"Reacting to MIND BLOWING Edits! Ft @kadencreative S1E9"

Yeah, I mean, I'll give you like a solid 3.4 little doggies out of 5. Okay, for people that don't know,
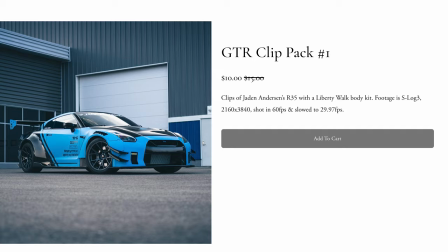(4:13)
I really think this is using your footage pack. yeah it definitely is cajun dropped a eclipse pack i'll leave the link below today if you're interested you know you're the only guy i know that films with a one wheel oh it's so much fun dude that one
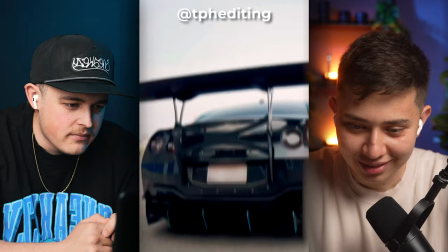(4:25)
was the best thing i've ever bought shameless one wheel plug here i need to get sponsored yeah
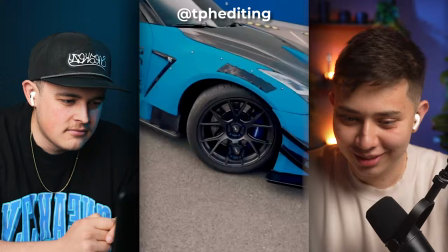(4:32)
this is fun that was a sick edit that was sick i like the flow of it i like the sounds you know the effects are not overbearing but they actually help take you through the edit it's a lot like my style i like
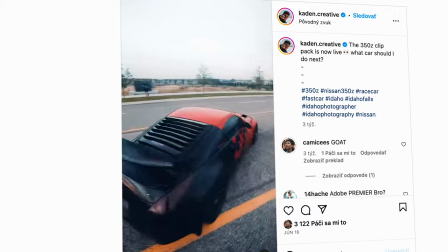(4:50)
less effects and more like i focus on the camera movement and the flow literally the only differences between like this edit and like the type of stuff i do
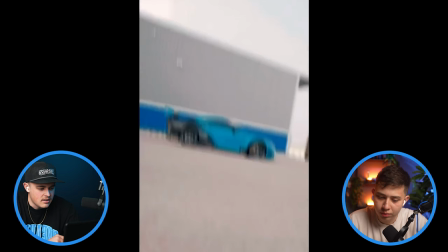(4:57)
is i usually do a little bit harder on the color grade and add like an s glow i think my speed ramps are just a tiny bit more like soft these ones are more aggressive but it's cool like it fits the song really well i'll give this one probably like a 4.3
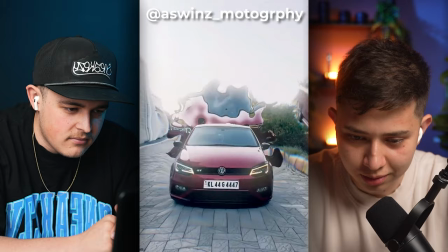(5:09)
ashwin's motography i like the s glow and the highlights yep oh
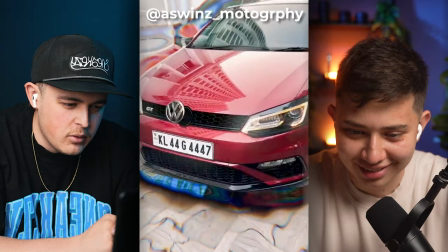(5:18)
nice that was sick nice
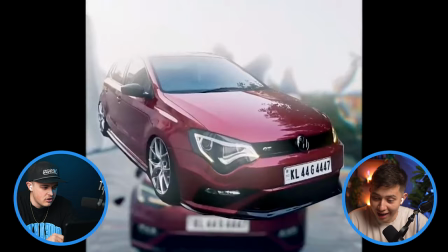(5:31)
yo that was that was all right that was super clean my favorite part was flicker on the headlight that was clean i love it when the sound design matches i like the color grade on it color grade was great with the s glow you can shoot in like super harsh conditions and when you can put the glow on it it just makes it look like pristine again yeah it gives it the style i've given that one like a 3.8 i'm gonna give it a 3.9 gti czx
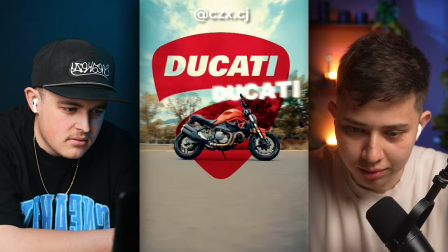(5:52)
cj he's nude welcome welcome there we go kind of a cool effect yeah oh
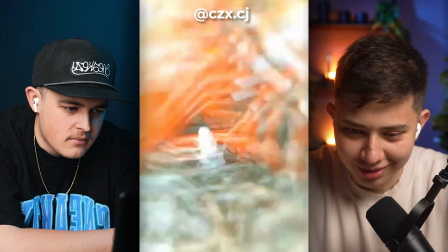this is kind of like your style oh yeah the track was so clean all the way around it that's the type of stuff i live for is like the long tracks my only comment is that the motion blur you use i think cc force it kind of puts the layers next to each
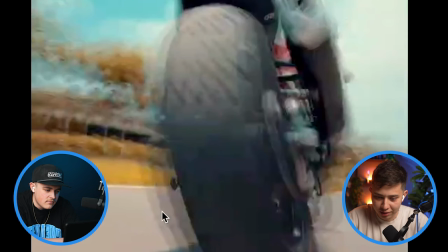(6:20)
other it's not an actual blur It's more of a layers back-to-back so you get this kind of faded look you can see the outline I give it like a four and a half. I thought it was sick. I like that. Cool four and a half Ducati's
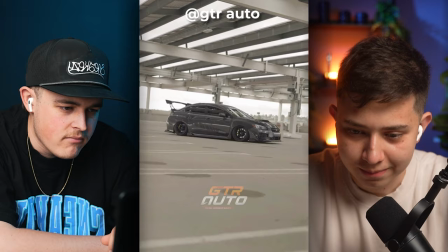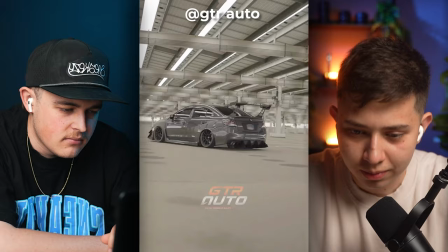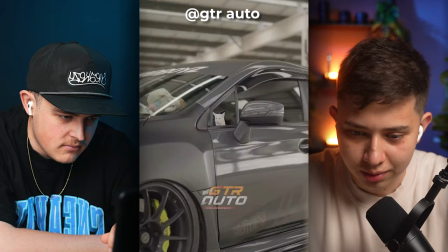(6:41)
This which is just so great The shots are sick Not bad not bad The one thing I see even with like people that have used the stuff I put up as I shoot it on s-log3 and it
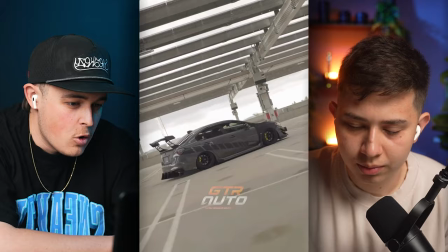(6:57)
takes a lot to color grade it and make it look realistic there's just no literally no color on this i would love to see a bit more motion blur something about the speed ramp seems a little bit off that needs improvement they're not ramped very well he doesn't ramp to the
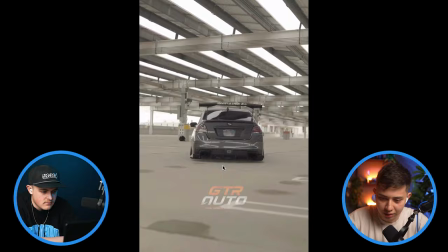(7:10)
cut he just cuts so here so that's just that was just a cut then a car you should speed up to a cut and then speed
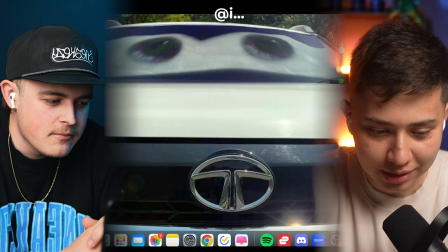(7:18)
down from a car that's gonna give it a more of a hidden transition i give like a three yeah i think that's like right mid three out of five let's see this
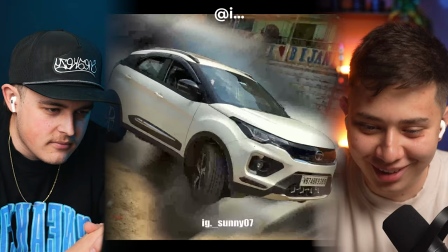(7:29)
yo
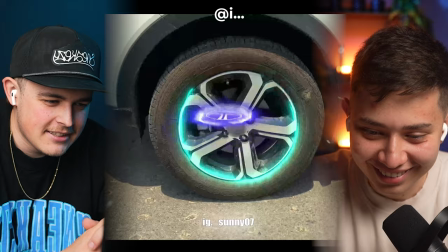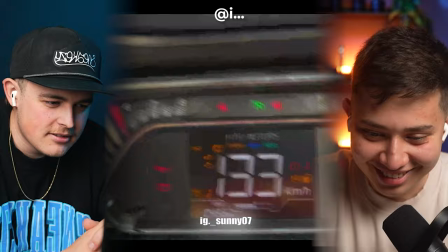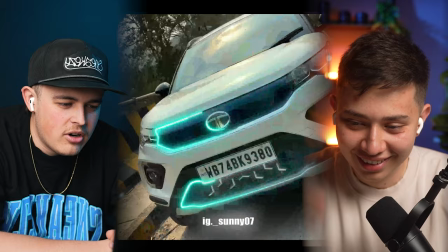(7:40)
jeez you know what respectful i like that it wasn't just clips of the car like when you transition to putting it into gear and driving that took it up like a whole like production level i didn't know what was going on with the second clip i may bro looks like there was some kind of typhoon going on behind the car or something it's kind of trippy i'm gonna go like 2.2.9 2.9 to 3 this badges this one says so as a joke you have my interest oh